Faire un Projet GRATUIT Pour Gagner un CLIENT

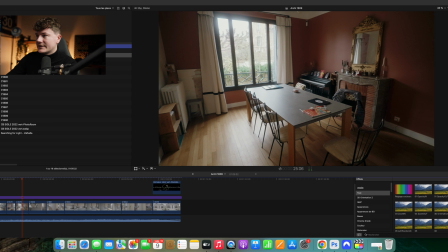247s
Là, je n'avais vraiment pas beaucoup de temps, donc ça a été filmé comme ça.
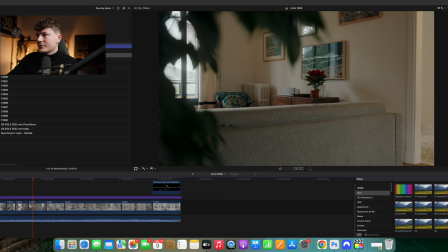252s
vous voyez replant avec une profondeur de champ sur détail décoration j'aime beaucoup ce plan là
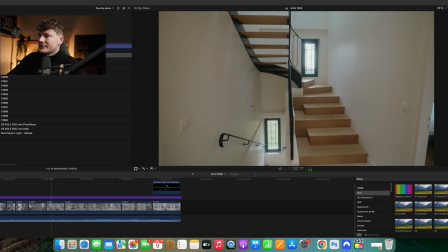257s
je le trouve vraiment intéressant l'escalier également été refait donc là c'était l'idée de découvrir et la cuisine donc
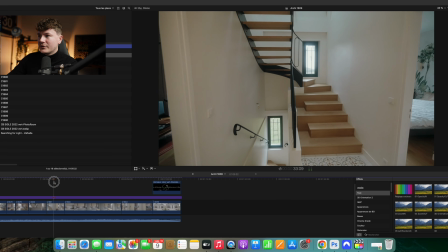265s
pareil la cuisine là ce que j'ai fait puisque non en fait en tournage ce plan je les filmais en avant c'est à dire
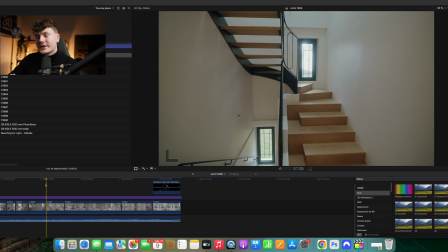271s
je les filmais dans ce sens donc là je les retourner pour qu'ils aient une cohérence donc là ça veut dire que on recule on passe à la
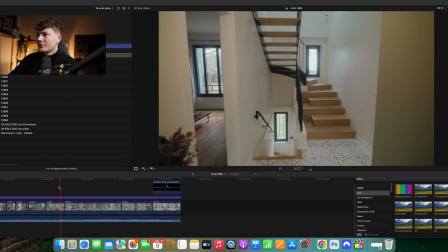277s
cuisine on recule également. Donc ce qui donne du coup une cohérence. Boum, on arrive et ça recule.
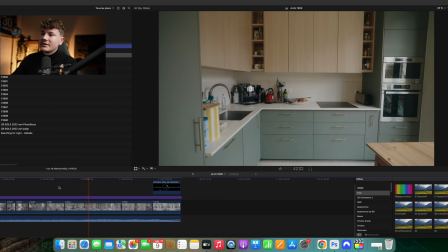283s
Ça permet de pouvoir enchaîner les deux plans. Pareil, ce plan est assez long, mais l'idée là, on est sur de l'architecture, donc c'est quand même de découvrir et de contempler.
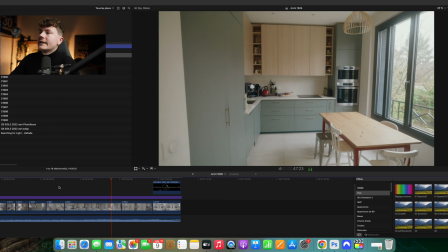292s
Donc c'est pour ça que j'ai mis une musique qui est douce et du coup des plans qui sont assez longs.
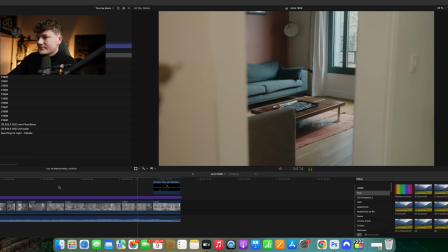299s
Celui-ci a aussi été intéressant, qui est peut-être un peu redondant avec le plan de l'intérieur.
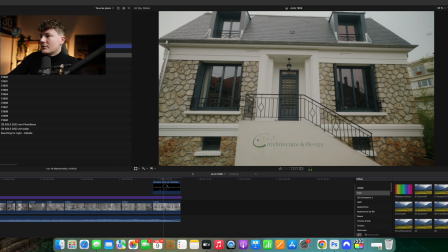305s
Et on finit sur la façade. et avec le petit logo, du coup, de la cliente.
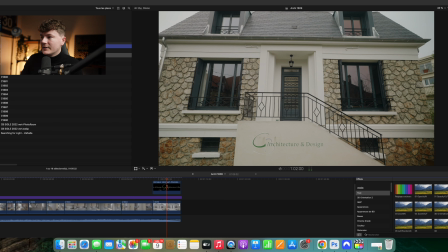312s
Alors, pareil, le logo, je l'ai trouvé sur Internet, pas une qualité exceptionnelle, parce que j'ai dû faire le détourage moi-même, il n'était pas en PNJ. Si c'était vraiment un gros projet, j'aurais demandé un peu plus de... ou passé un peu plus de temps pour essayer que le logo soit meilleur.
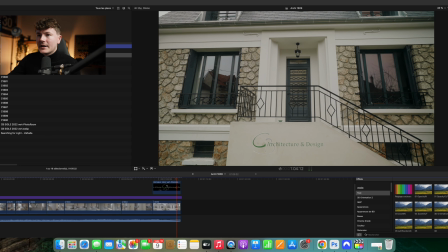329s
Mais bon, là, on est sur une prestation gratuite, donc je considère que la vidéo n'est pas si mal. Ensuite, j'ai enchaîné avec une toute petite vidéo, cette fois, en vertical.
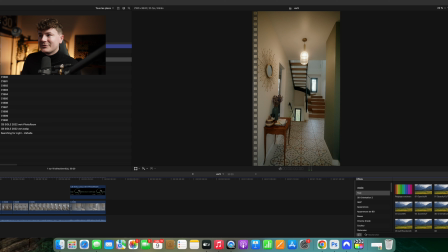339s
Évidemment, on peut cropper dans l'image, mais je trouve que surtout là, on est sur de l'architecture, donc il faut voir les espaces. Ça ne rend pas bien. Donc moi, ce que j'ai fait, c'est que j'ai fait tous mes plans, on va dire, verticales. Après, je suis passé main levée en verticale, pardon.
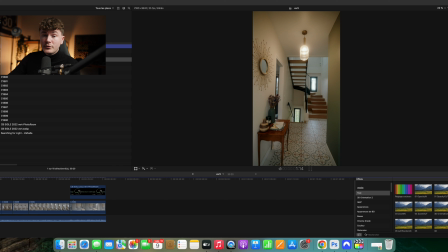353s
Et là, j'ai fait quelques petits plans. Ça m'a permis de livrer en plus, parce que ce n'était pas prévu, une petite vidéo verticale.
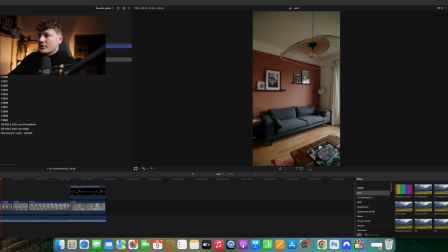360s
Donc pareil, enchaînement de plans. Là, je n'ai fait que intérieur. Voilà, encore.
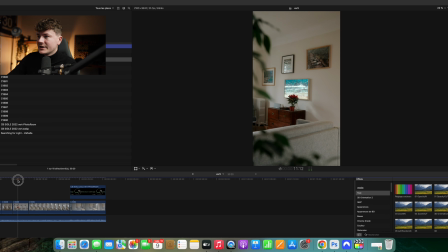366s
J'ai repris cette idée-là. Ce plan était assez joli. C'est peut-être le mélange de la plante qui est verte, canapé, un peu de mobilier couleur marron et ce tableau lumineux qui est bleu, qui rend vraiment bien.
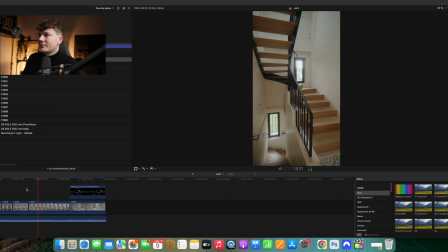384s
Là, j'ai fait un mouvement un peu plus sympa également pour la partie escalier.
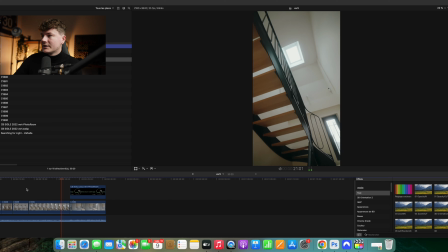389s
Parce que du coup, à main levée, ça me permettait de faire des choses un peu plus intéressantes.
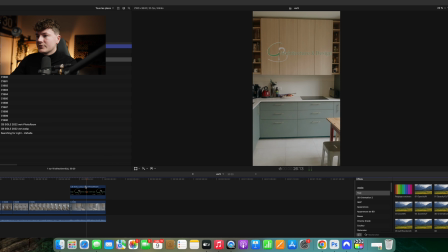394s
Et à nouveau la cuisine avec le logo qui apparaît. Donc là, on est sur une vidéo beaucoup plus courte parce qu'elle est faite pour les réseaux sociaux donc elle dure 30 secondes
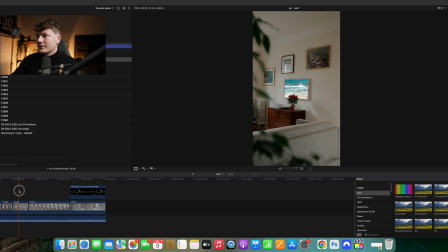402s
je pense que c'est beaucoup plus intéressant sur les réseaux sociaux d'avoir une vidéo qui est beaucoup plus courte je n'ai pas mis de plan extérieur parce que
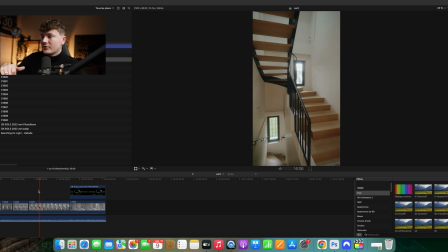408s
en cropant parce que je n'ai pas eu le temps de le faire donc en cropant ça ne rendait pas top donc je préférais avoir que des plans qui soient jolis à regarder et pas trop trop croppés donc si je récapitule pour cette cliente j'ai pu lui livrer du coup une vidéo pour son site internet en format 16 neuvième une vidéo verticale et plusieurs photos ce qui me permet de lui montrer un petit peu ce que je suis capable de faire et mon rôle également ça va être de lui expliquer que là c'est une prestation qui est gratuite on n'a pas passé beaucoup de temps le mieux moi pour ce type de prestation c'est d'avoir quelqu'un qui est interviewé également elle ou le client sur le projet comment est-ce qu'ils l'ont fait quels choix ils ont fait également et d'avoir pendant qu'elle parle les vidéos de ce que j'ai pu filmer peut-être également avoir de l'installation d'éclairage parce que là, on était sur des pièces qui étaient un petit peu sombres avec la caméra. Donc, peut-être d'avoir plus de lumière et également d'avoir une vidéo drone pour le plan global de la maison. Ça, c'est mon rôle de lui expliquer parce qu'il faut qu'elle puisse savoir que si elle passe sur une prestation qui est rémunérée, on peut aller beaucoup plus loin dans ce type de prestation. Voilà les amis, je voulais juste vous donner un petit peu de quelques nouvelles de ce que je fais en ce moment, où est-ce que j'en suis. J'ai réfléchi également à d'autres petits concepts de vidéos, peut-être également d'aller interviewer des vidéastes.